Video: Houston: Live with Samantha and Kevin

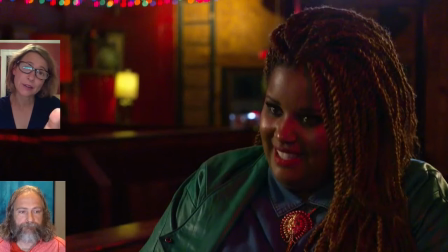3373s
But this is where I want to bring in the mastery of our editor, David Dean, because when we shot this scene, of course, I shot the interview first and then we did sort of the concert at the Continental Club second. And what I did not want to do is this shoot the interview.
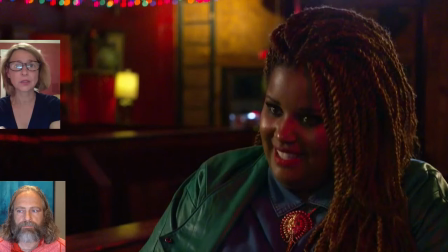3389s
We show the interview on television and then we go to the concert to have that just show that linearly. I wanted to somehow mesh the interview and build it and bring in the music at a good point where we were talking and then go away from the interview and then come back to the music.
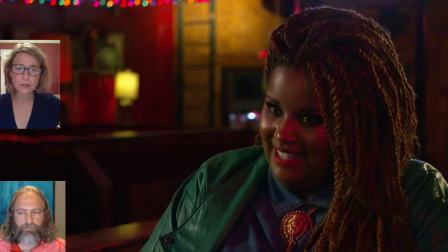3407s
Basically, in this kind of rambling way that I'm describing to you, I talked to my editor, David Dean, and I'm like, this is what I'm thinking. Go for it. And he just came back with this scene that, and it's just so finely tuned. It's just, for me, it was a master session of editing,
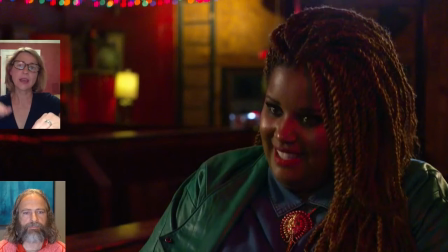3426s
of building that suspense with the music, with what she's saying, and going back and forth both. It's just storytelling at its best. So I'm going to stop one more time to talk about one more moment, but let's carry it on.
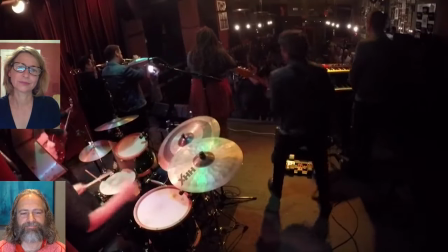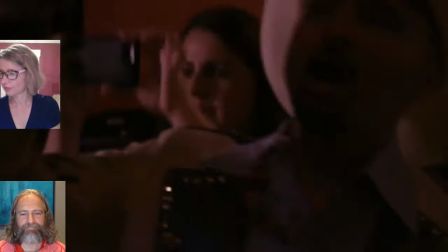3447s The Suffers got their first national exposure on The David Letterman Show,
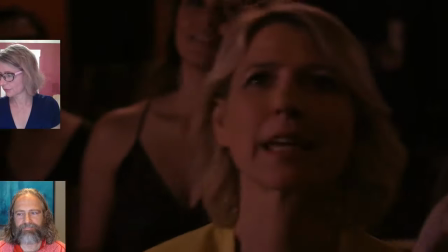3451s blowing everybody away with their signature sound, which they call Gulf Coast Soul.
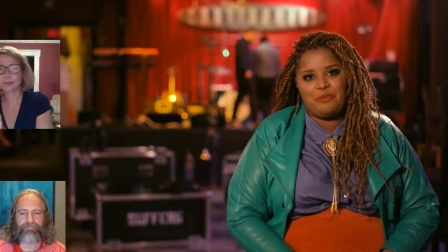3457s Gulf Coast Soul is a mashup of many different genres brought together that have been influenced by, for us, the city of Houston.
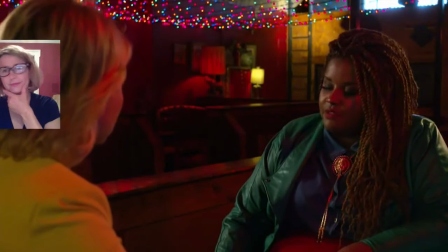3467s Does Houston have a sound? Houston it's very hard to have one sound and the
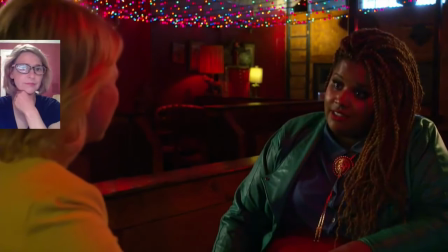3474s reason I say that it's because of how culturally diverse it is I do think that we have one collective
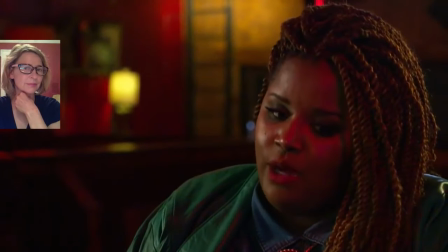3479s energy which is that we come from a city that has been discredited for so long that we are almost like that that middle kid
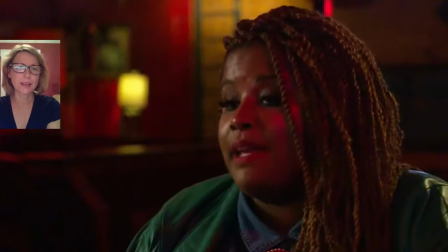3488s that's fighting for their parents attention like you know we might be as clean as down stop on me if you go back to me.
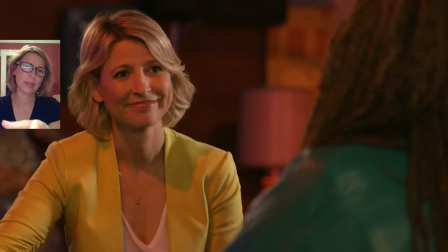3495s
The last time you, the camera cussed to me. Yeah, right there. So Cam Franklin is an amazing woman, amazing singer. And we wanted to do more with her. She was going to take us to a Korean barbecue place. But we just ran out of time.
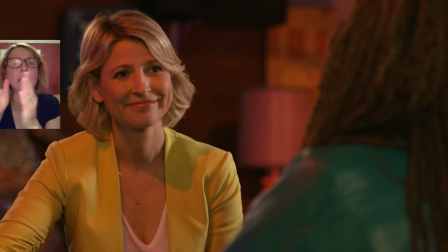3511s
And we knew that once she was exhausted, they were exhausted. They just got back from Europe. So we're like, we're going to protect your time here and just talk about you and the music. And so here I am talking to Cam and well,
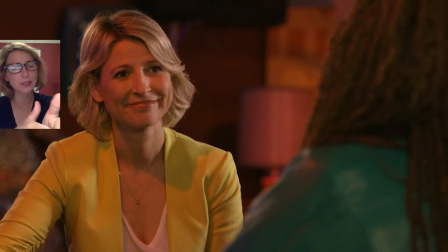3525s
after I tell you this, we'll go back to the, just kind of where she starts. When I asked us, Houston have a sound at this moment, she's, she's telling me about Houston and she's talking about it in a way that I,
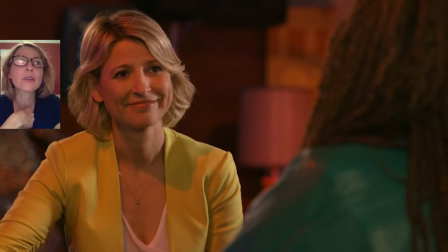3538s
as a traveler would never, would never come to understand because I don't live there. And she's explaining it for us. And she's, she's, she's delivering me like I'm as the host I'm looking at her but as the writer of the show who's going to have to go back he's going to need to go back and kind of put this all together
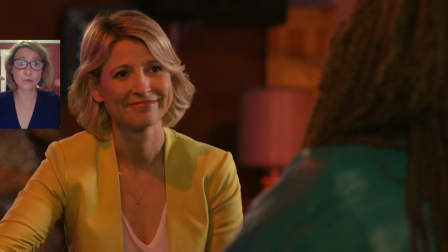3558s
I'm realizing the gold that she has just laid at my feet and right at that moment my my my head is just full of tingles it's just absolutely I'm just alive because I'm like holy mackerel I see the end of the show.
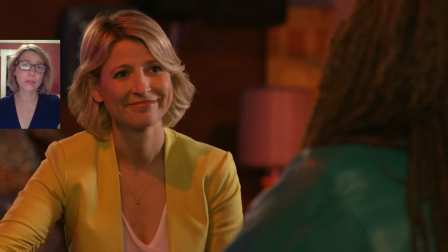3574s
And usually in every travel show I have ever done before, in the 13 series that I did before this, I would end the show. I would write this whole close. It's called The Clothes. And here Cam is giving me The Clothes.
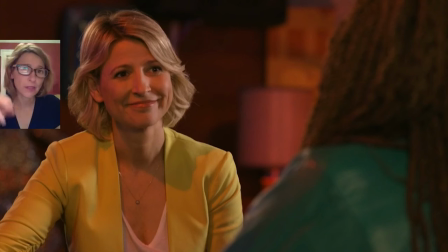3590s
And I realized at this moment that from now on, this is what this show, Places to Love, will show. The people themselves will tell us what is amazing about their city, their destination.
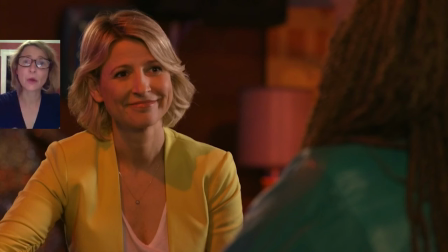3602s
They will themselves close the show. But this is the moment that I figured out on episode one that then carried us through for 36 episodes that this was going to make our series really special. And I don't know, maybe if you could bring it back.
You know, we might not be as clean.
All right, you want to go?